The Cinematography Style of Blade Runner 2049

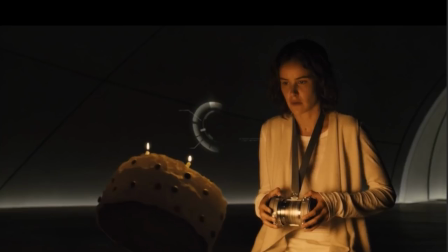(8:17)
are doing which is building the lights into the set here is the girl in her sort of isolation chamber creating memories and all along here and all through here is lit by light ribbon
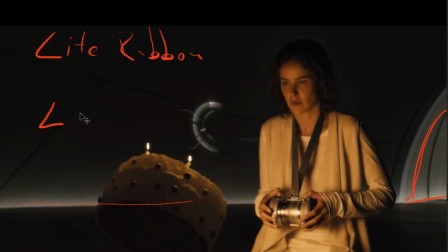(8:40)
which is a high output led very small on dimmers running through the whole room and in the ASC article Roger Deakins talks about
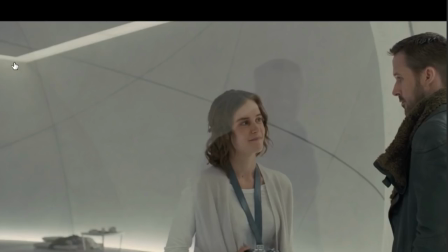(8:50)
how this is how this whole set was lit with you know with a light ribbon running through the set and it means that you can have you know total control over the amount of light where it's not where it's coming from but you can also shoot
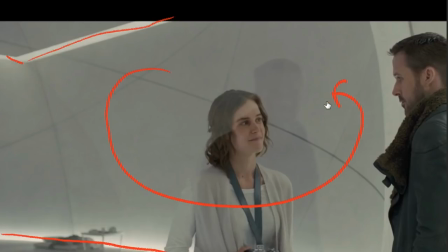(9:06)
in 360 degrees around your subject and know that you're never going to see lights because the lights are built
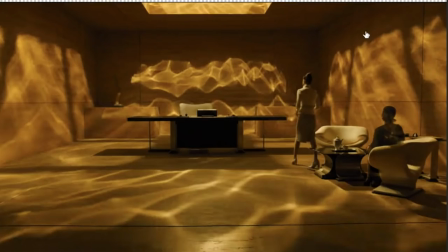(9:11)
into the set same as this love's really epic office where you have a one light source with a really probably you know light mat uh you know two four l's or something uh with a kind of probably very shallow dish full of
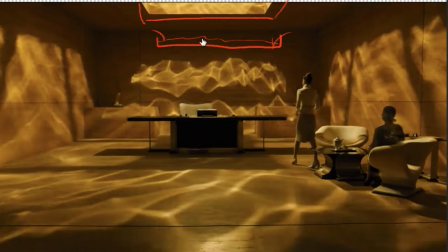(9:30)
water with a wave maker in it so it gives that it gives a moment caustic kind of interruption to the light and then that's you know shooting down and spilling on all these walls i I mean, it looks like that's how the scene is lit. There's no other lights coming into it. It's all really lit with this one amazing practical.
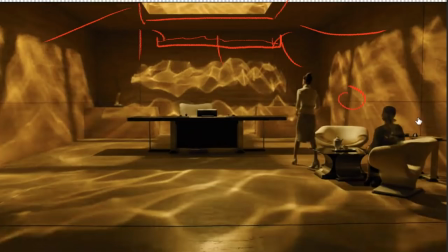(9:46)
And they've probably chosen to stage her here and the other woman here so that she's lit in a way that they want. And when they go to the wide, they don't have to move all these lights out of the way because all the light's coming down.
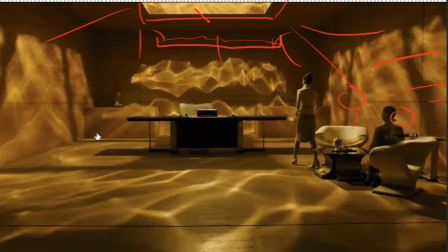(10:00)
They'll probably just bring in bounce and take out bounce when they need it. But really efficient way of working, very expensive way of working because if you're building sets, it adds a lot more time to your set build and it takes a lot of coordination between the um
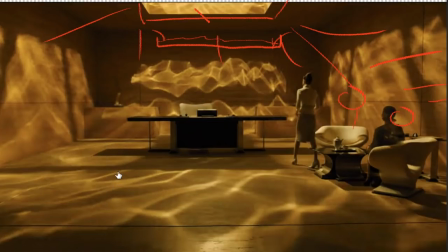(10:14)
db or the gaffer and the production designer art director but in the end you have something that's really flawless and gets you shooting really quickly because if you only have harrison ford and ryan gosling for a couple of months you don't want to be you want to get the maximum pages per day out of your shoot so that was my look at the cinematography of blade runner uh hope you guys got something from it, leave your questions in the comments. I didn't break down some of the kind of more famous scenes like the office scene because I feel like a lot of other people have already done that. Try to keep these short enough that you can kind of watch them while you're having a coffee before you start work. Please suggest more movies to break down. I think next week I'm going to do a Marvel movie. I'm not sure if it's going to be Black Panther, Infinity War or something else, but I, you know, really feel like they don't do a great job of creating a powerful imagery, and I'm kind of interested to know why. Again, thanks for watching. I will see you next time.